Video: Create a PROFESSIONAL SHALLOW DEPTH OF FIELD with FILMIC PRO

So what we're going to do is we're going to have the gate behind me here. We're going to start the camera through the hole in the gate. So we're going to have a nice deep depth of field, so you see the sheds and everything behind me, and it looks like that's all we're seeing. Then we're going to move the camera back through that hole, and we're going to change the focus using an automatic focus pull as we're doing it. So we time that so when we finish the automatic focus pull, we're at the gate and it's nice and sharp, so we're revealing our point B that we'll land on. If you don't know how to do an automatic focus pull, I do have a link here so you can watch that at the end of the video. That'll show you how to set your markers and how to change the speeds of your focus pull as well. So we're going to set the first point for this automatic focus pull.
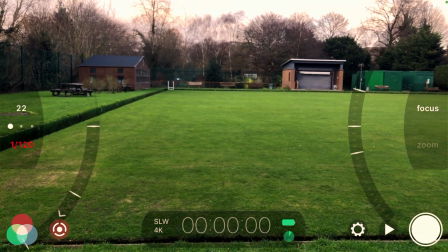[4:44]
So we're going to get through the padlock here so you can't see any of the framing, and get the background here where the sheds and everything in the buildings are nice and sharp in focus.
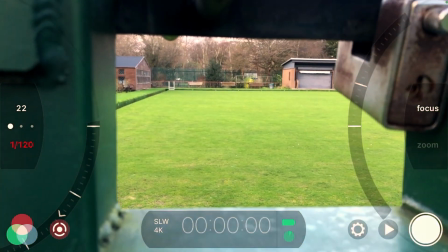[4:52]
I'm going to tap that middle white line so we set the first marker. We're going to then pull back through the padlock gate, revealing where we actually are.
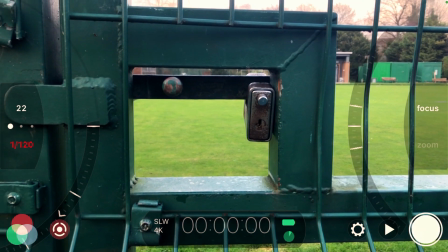[5:00]
And we're going to get this nice in focus, and when we're happy with the focus, we're going to tap that middle white line again.
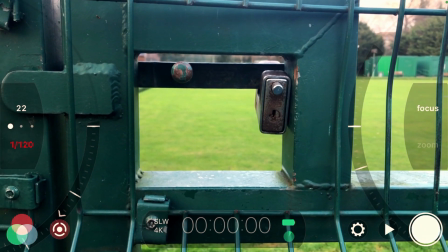[5:06]
Just get that where we want it, and tap it, perfect. And then we're ready to start the move.
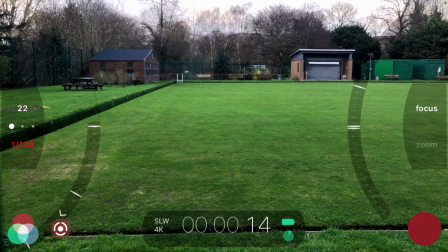[5:11]
So we tap that white line on top this time, and we're just going to pull away at the same time.
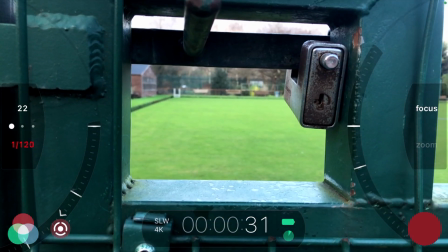[5:18]
So when we reveal where we are, this gate, it's nice and sharp, and we've got a shallow depth of field using a focus pull. So what we're going to do now is have a lot of fun creatively in making a mysterious moment using a shallow depth of field. What I'm going to do is I'm going to have this window frame and the glass panel itself in focus, so that's our shallow depth of field area. And then in the opposite side of the van, we're going to have a character looking in through those windows, and he's going to be out of focus. So what this is going to do is it's going to create a sense of mystery and tension.
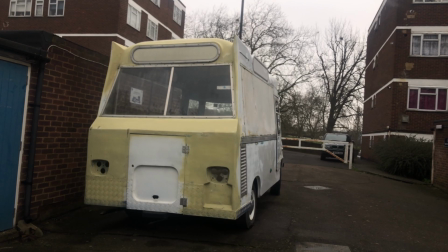[5:45]
The audience looking in through this window with us in this nice shallow depth of field isn't going to know at the back of the van who that person is, but you can see the outshadow and outline of a person as well, trying to figure out what they're doing here and what their purpose is. So you don't have to have necessarily the most interesting part of your scene in focus if you want to make an interesting moment for the audience.
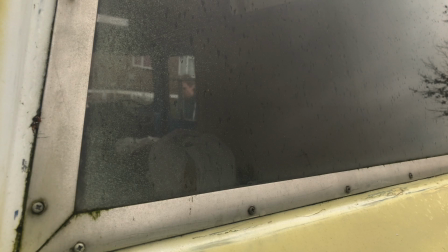[6:04]
Now we can see the character in the background looking through the window and having the window nearest to us really lovely and nicely in shallow focus and crisp and clear. Now what this does is it throws the audience off quite a bit as well, so you're not expecting this kind of shot.
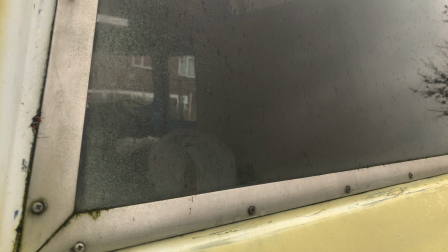[6:16]
It's not a standard shot to see in a scene, and it gets the audience's interest straight away in what you're making.
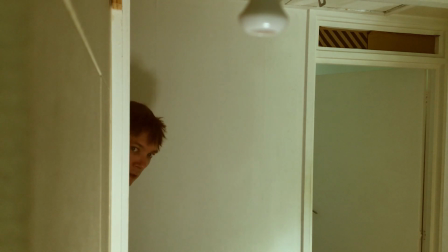[6:21]
Here as well you can see at the top of the screen the light switch.
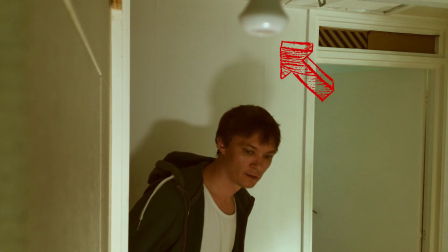[6:24]
It's a really little subtle nod to some shallow depth of field because the character's in focus, but nearest to the camera it's not in focus.
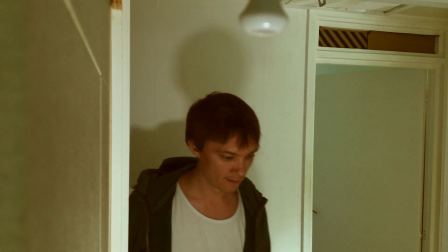[6:31]
So we're actually playing around with it a little bit there.
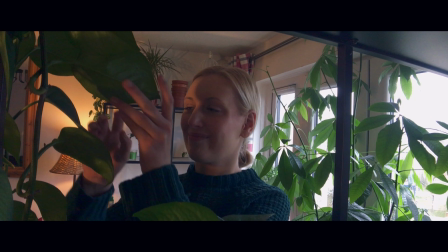[6:32]
Here you can see as well I wanted to frame the character in the plants that she has, so you can feel like you're in almost like a jungle with her, and it has that effect of being immersed in her life.
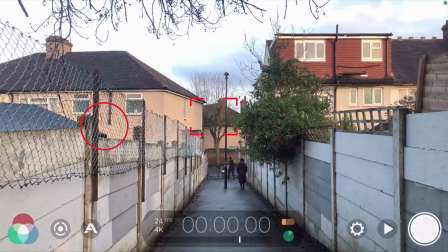[6:40]
Here you can see the alleyway, and what we're going to do is we're going to move that focus reticule right to the centre of that alleyway, right at the end.
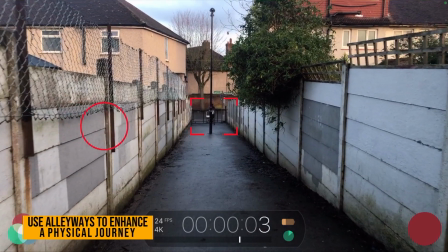[6:47]
And because we've got walls either side of us, it's going to create that sense of distance covered. And we can have a nice shallow depth of field with the walls either side.
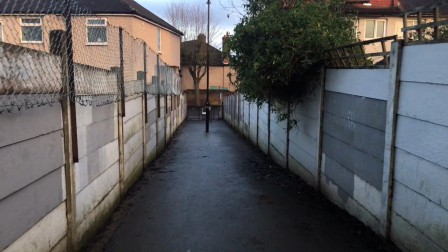[6:53]
And if you put it into slow motion as well, you can get it nice and smooth too.
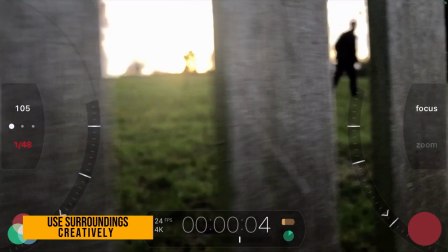[6:59]
You can also use it with fences or backs of benches like this where there's gaps. You can have the light poking through the gaps as well, create nice shallow depth of field moments there.
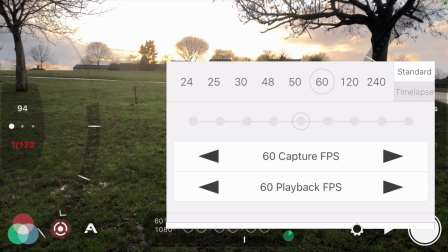[7:06]
You can also turn it into something that's a bit slower and smoother, so you can go into 60 frames per second, 120 frames per second, or 240.
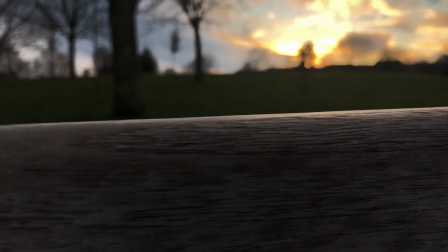[7:13]
So just remember as well that some phones will only let you do those at certain resolutions, but it will allow you to get nice smooth footage for like B-roll and things like that.
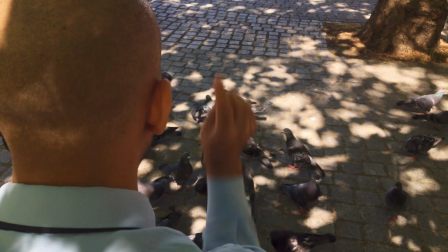[7:20]
Now we're going to take a look at some short films that I've made using shallow depth of field,
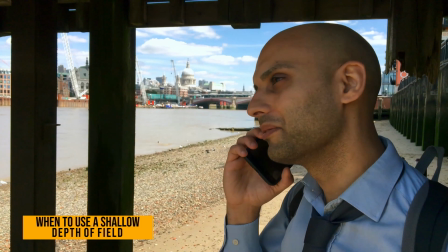[7:23]
and here with a character really close to the lens in the background with a cityscape in the distance looming over him,
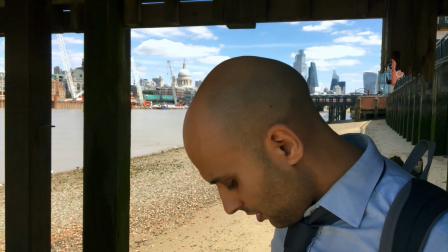[7:29]
because that's the story. He's trying to get away from this kind of this world basically. It's a really interesting way to line up a shot and have him nice and in focus and feel what he's feeling.
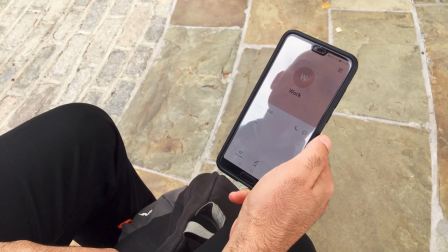[7:38]
With this scene you can use props as well for shallow depth of field, so if there's something important in your film as well, make sure that that's nice and close and crisp and clear.
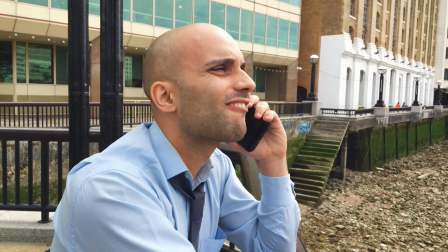[7:46]
You can make sure that that's clearly an important thing to the audience to see.
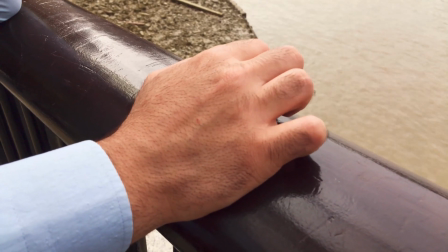[7:49]
Moments of tension are really good for this as well, with the hand, little moments and movements that people would normally do so you relate to them.
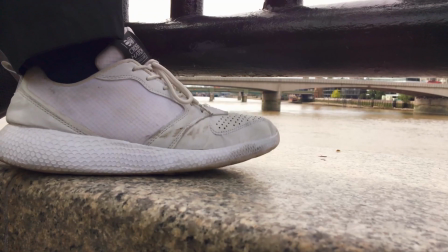[7:55]
Moments of tension as well show things that you wouldn't normally see perhaps in the film to draw the audience into how they're feeling.
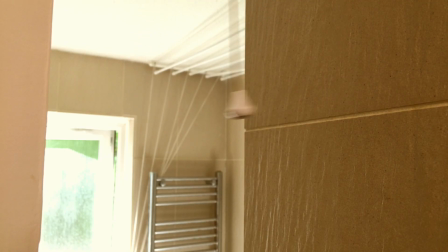[8:01]
And this one's really good, so you can have something swinging in and out of focus as well, so it's a nice little moment there, something you wouldn't perhaps expect to see.
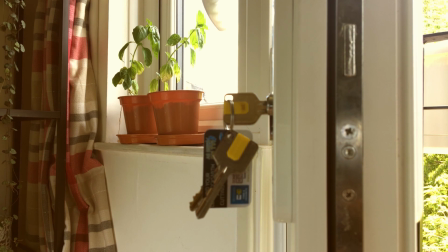[8:08]
You can also use automatic focus pull to bring something important to the attention of the audience.
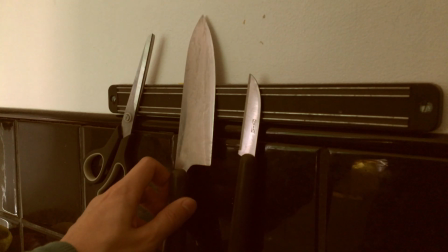[8:13]
Horror moments too, perhaps something like a knife.
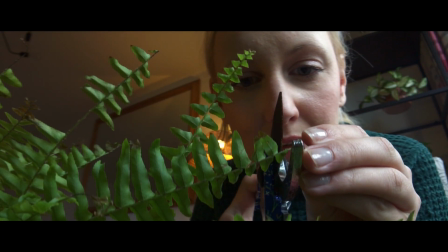[8:16]
And here you can see we're really close up to the actress's face. This is in Plant Lady, my short film, and it just gives you that sense of someone going slightly crazy.
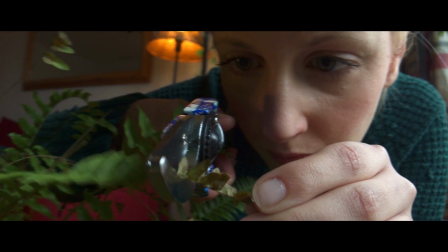[8:23]
And you're not quite sure what's going to happen next, but you know that she's becoming a little bit unhinged.
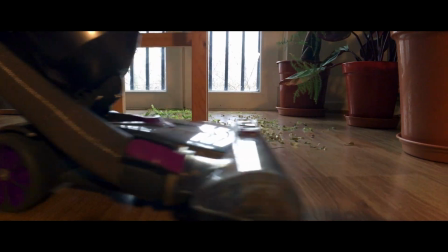[8:28]
Cutaway sequences as well and transition scenes you can use this for. And here we're using lighting actually to create more of a shallow depth of field.
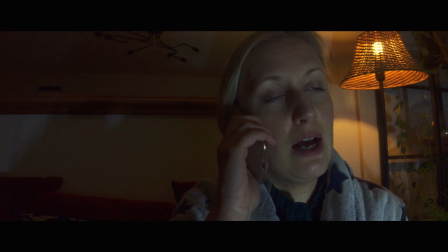[8:36]
So whilst the character is close to the lens and we're getting that shallow depth of field, the light in the background is giving us more sense of depth.
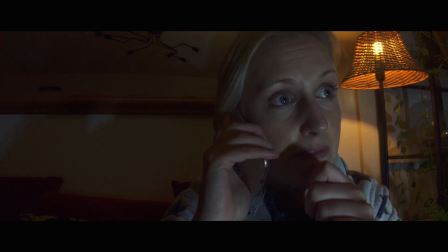[8:41]
So if we didn't have that lamp, it would be okay, it'd be nice, but it'd be a bit 2D and a bit of a flat image. But because we have that lamp in the background, it makes you feel more immersed in the scene and like you're actually watching a real location.
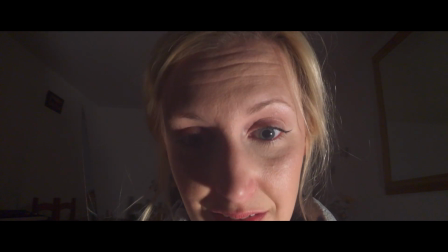[8:53]
And the great thing about a smartphone is you can get really invasive in towards someone's face and create something that's quite unique compared to, say, a DSLR, for example.
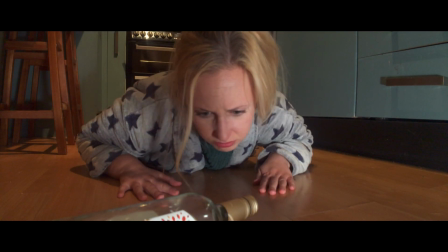[9:01]
In this scene, we can see the character crawling towards the bottle,
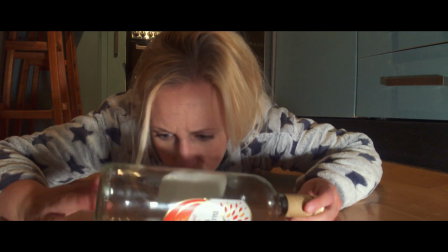[9:04]
which is really pivotal in this story because it shows that she's hungover, she's been drinking a lot overnight, and that she's worse for wear.
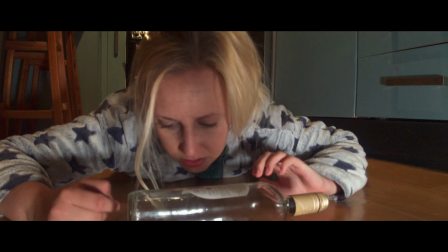[9:10]
And as she comes towards the lens, she becomes more in focus herself with that bottle, and we can start to feel her anxiety, her frustration, and her illness as well.
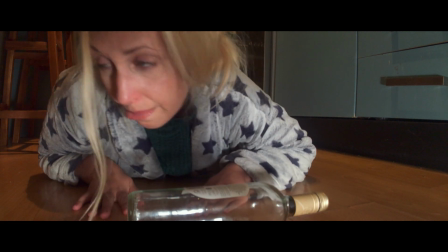[9:18]
Also, as she pushes the bottle away, it creates a nice moment where it actually rolls past the lens and creates a nice significant point for the film. As you can see guys, the shallow depth of field is a technique with Filmic Pro that you can use for virtually any kind of project that you make. Whether it's narrative films like I make, or if it's hobby videos like gardening, cars, that kind of thing, or vlogs and travel videos, it can really add another dimension to the projects that you're making. Also guys, I really would tune in next week. I've had a delivery in the post of a very, very cool new smartphone accessory that's going to take everything to the next level for outdoor filming. So tune in because you do not want to miss out on this. And if you enjoyed this video and learned a lot, Please do hit that subscribe button, hit the like button, all helps this channel grow, and leave a comment if you want to as well. Take care, see you soon, bye bye.